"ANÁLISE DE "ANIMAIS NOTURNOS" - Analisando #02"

As noites de insônia nunca são solitárias para quem gosta de assistir um bom filme. Um dia desses eu passei a madrugada em claro, sem nenhum pingo de sono, mesmo tendo que acordar às 5 horas da manhã no outro dia para poder ir trabalhar. Essa insônia me presenteou com o filme que nós vamos analisar hoje.
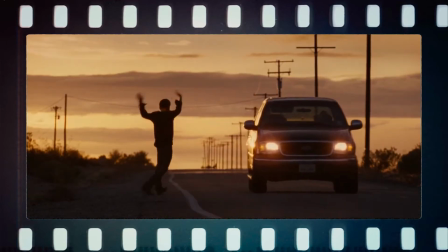(0:25)
Nocturnal Animals, ou Animais Noturnos, é o segundo filme dirigido por Tom Ford.
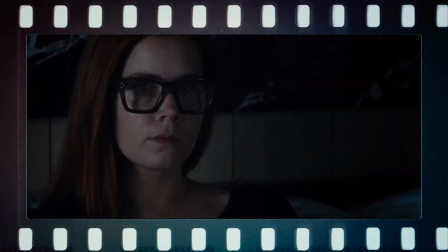(0:31)
O filme conta a história de Susan, interpretada por Amy Adams, que é responsável por uma galeria de arte e que vive um relacionamento infeliz.
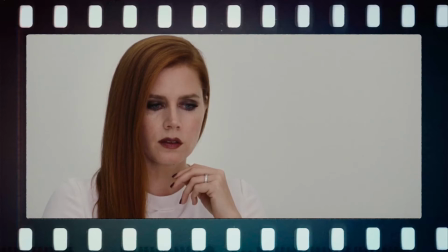(0:38)
Ela começa a rever alguns conceitos de sua vida após receber uma cópia de um livro escrito por seu ex-marido, Edward, interpretado por Jake Gyllenhaal. Como esse vídeo é uma análise, eu vou levar em consideração que você já assistiu o filme. Mas caso você tenha decidido assistir a esse vídeo antes de ver o filme, não se perca. O Jake Gyllenhaal, ele interpreta dois personagens, o Tony e o Edward, ok?
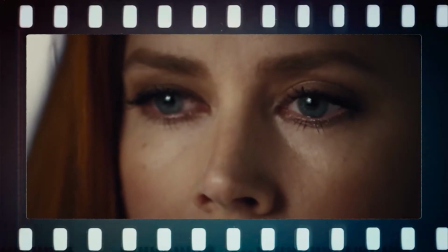(1:02)
Só pra deixar claro, são dois personagens mesmo. O primeiro ponto a ser analisado é a montagem do filme.
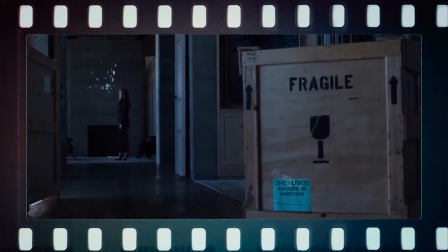(1:08)
De uma forma muito precisa e inteligente, o filme passa por três períodos de tempo.
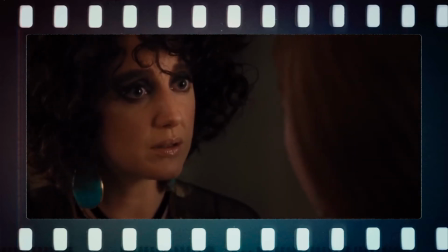(1:13)
O presente, o passado e a dramatização do livro escrito por Edward, enquanto Susan faz a sua leitura.
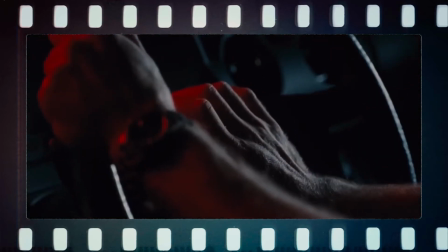(1:20)
O filme não se preocupa em organizar pra você em qual período do tempo ele está. e mesmo assim em nenhum momento você se sente perdido na história.
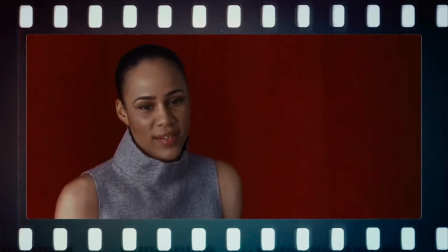(1:27)
Os elementos que auxiliam o espectador a entender onde ele está dentro da narrativa são méritos da magnífica direção de arte que bebe em várias referências.
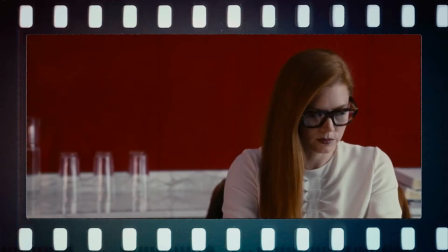(1:36)
Enquanto o presente nos traz cenários hiperrealistas e muito bem alinhados aos estereótipos da arte moderna,
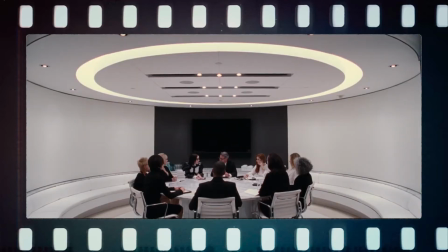(1:41)
somos remetidos a um universo que facilmente pertenceria a um filme de David Lynch com uma fotografia sempre azulada e monótona.
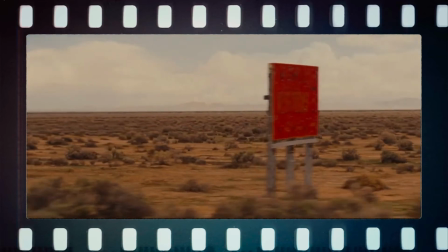(1:49)
Enquanto estamos na dramatização da leitura do livro de Edward, nos vemos imersos na imensidão do deserto texano,
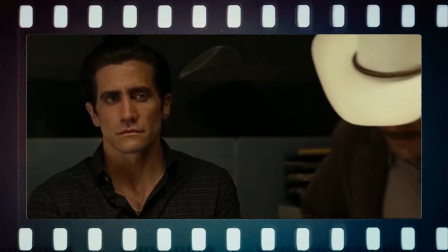(1:55)
com sua paleta de cores quentes, amareladas, saturadas, opostas ao que vemos no presente,
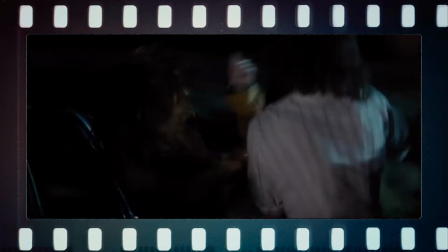(2:01)
e de uma crueldade e brutalidade digna dos faroestes contemporâneos que facilmente pertenceriam a um filme dos irmãos Cohen com personagens escritos por
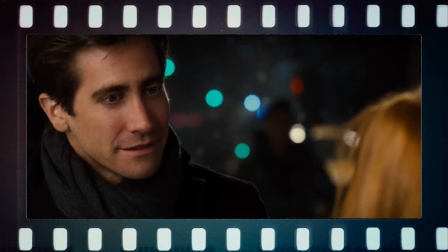(2:08)
Sam Pequimpa. E quando estamos no passado, o trabalho de maquiagem é muito bem elaborado e consegue deixar os protagonistas muito mais jovens que no período presente,
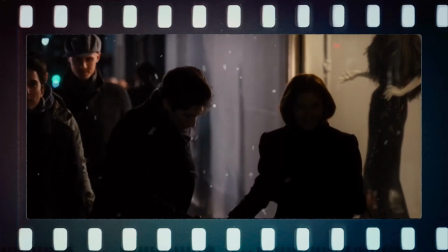(2:17)
com uma fotografia muito mais sóbria e fria, apresentando não só uma Nova York gelada, mas também toda a frieza do relacionamento de Susan e sua mãe. Essa é a única cena onde a Laura Leigh-Nin aparece e olha... Tá de parabéns.
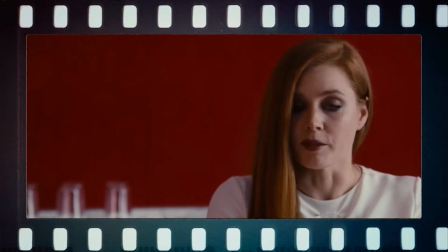(2:33)
As alegorias e simbolismos da direção de arte e fotografia do filme são muito bem utilizadas e servem para compor a linguagem do filme.
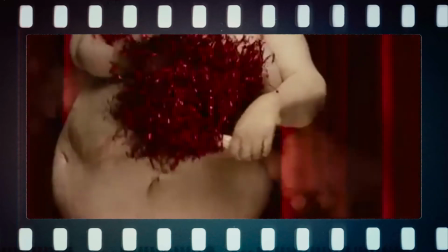(2:41)
Por exemplo, as mulheres gordas que dançam luas no começo do filme durante a exposição de Susan,
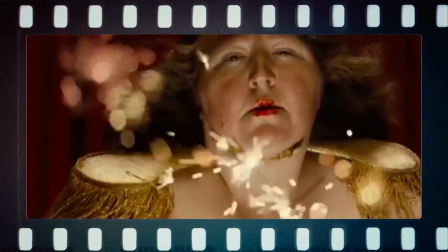(2:45)
simbolizando a fartura evidente que ela tem no mundo externo, contraposto ao vazio que ela sente por dentro em sua vida.
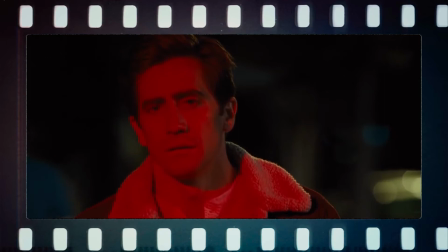(2:51)
Um carro exatamente igual ao descrito na dramatização do livro pode ser visto na mesma cena em que Susan termina com Edward em um dos flashbacks
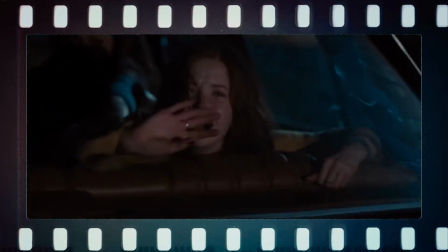(3:01)
Transformando aquele veículo no objeto de partida e perda de Edward no passado E ao mesmo tempo é o objeto que leva a mulher e filha de Tony na
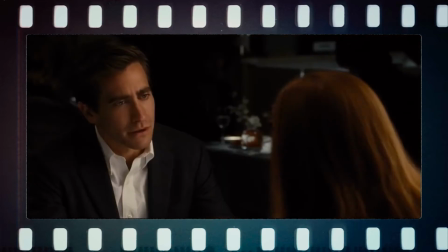(3:09)
dramatização do livro Todo esse trabalho denota a preocupação do diretor em dar valor para os detalhes e
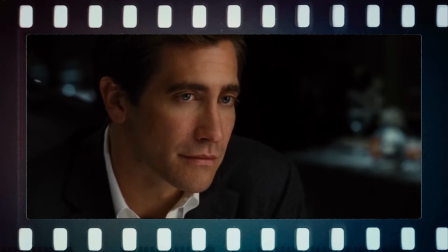(3:15)
desafiar seu espectador a buscar por si só as respostas para as perguntas que o filme não coloca
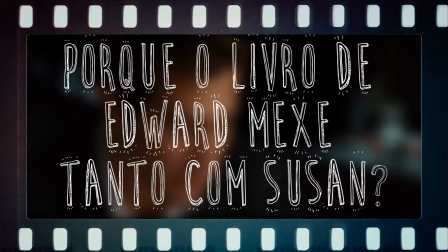(3:21)
Uma delas é Por que o livro de Edward mexe tanto com Susan?
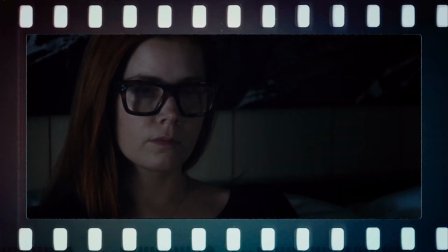(3:26)
O trabalho de Edward é forte e verdadeiro, completamente o oposto da perfeição infeliz que a personagem de Susan tem experimentado na vida que ela escolheu.
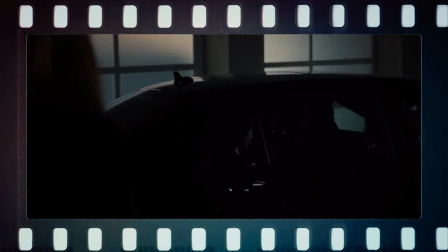(3:34)
Ela toma a decisão de largá-lo e cumprir a profecia de sua mãe por não acreditar mais no potencial do seu sensível marido,
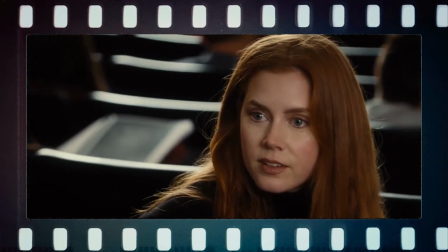(3:41)
sendo atraída por um homem muito mais ambicioso, mas que não demonstra mais nenhum sentimento por ela.
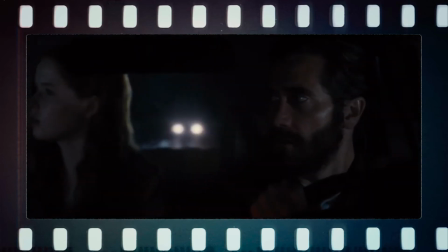(3:47)
A obra de Edward traz uma realidade na busca de um pai de família querendo vingança contra os assassinos de sua filha e esposa,
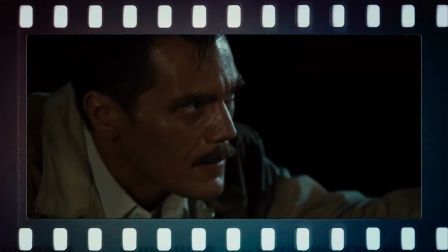(3:54)
com a ajuda de um delegado que não tem mais nada a perder na vida vivido pelo sempre excelente Michael Shannon.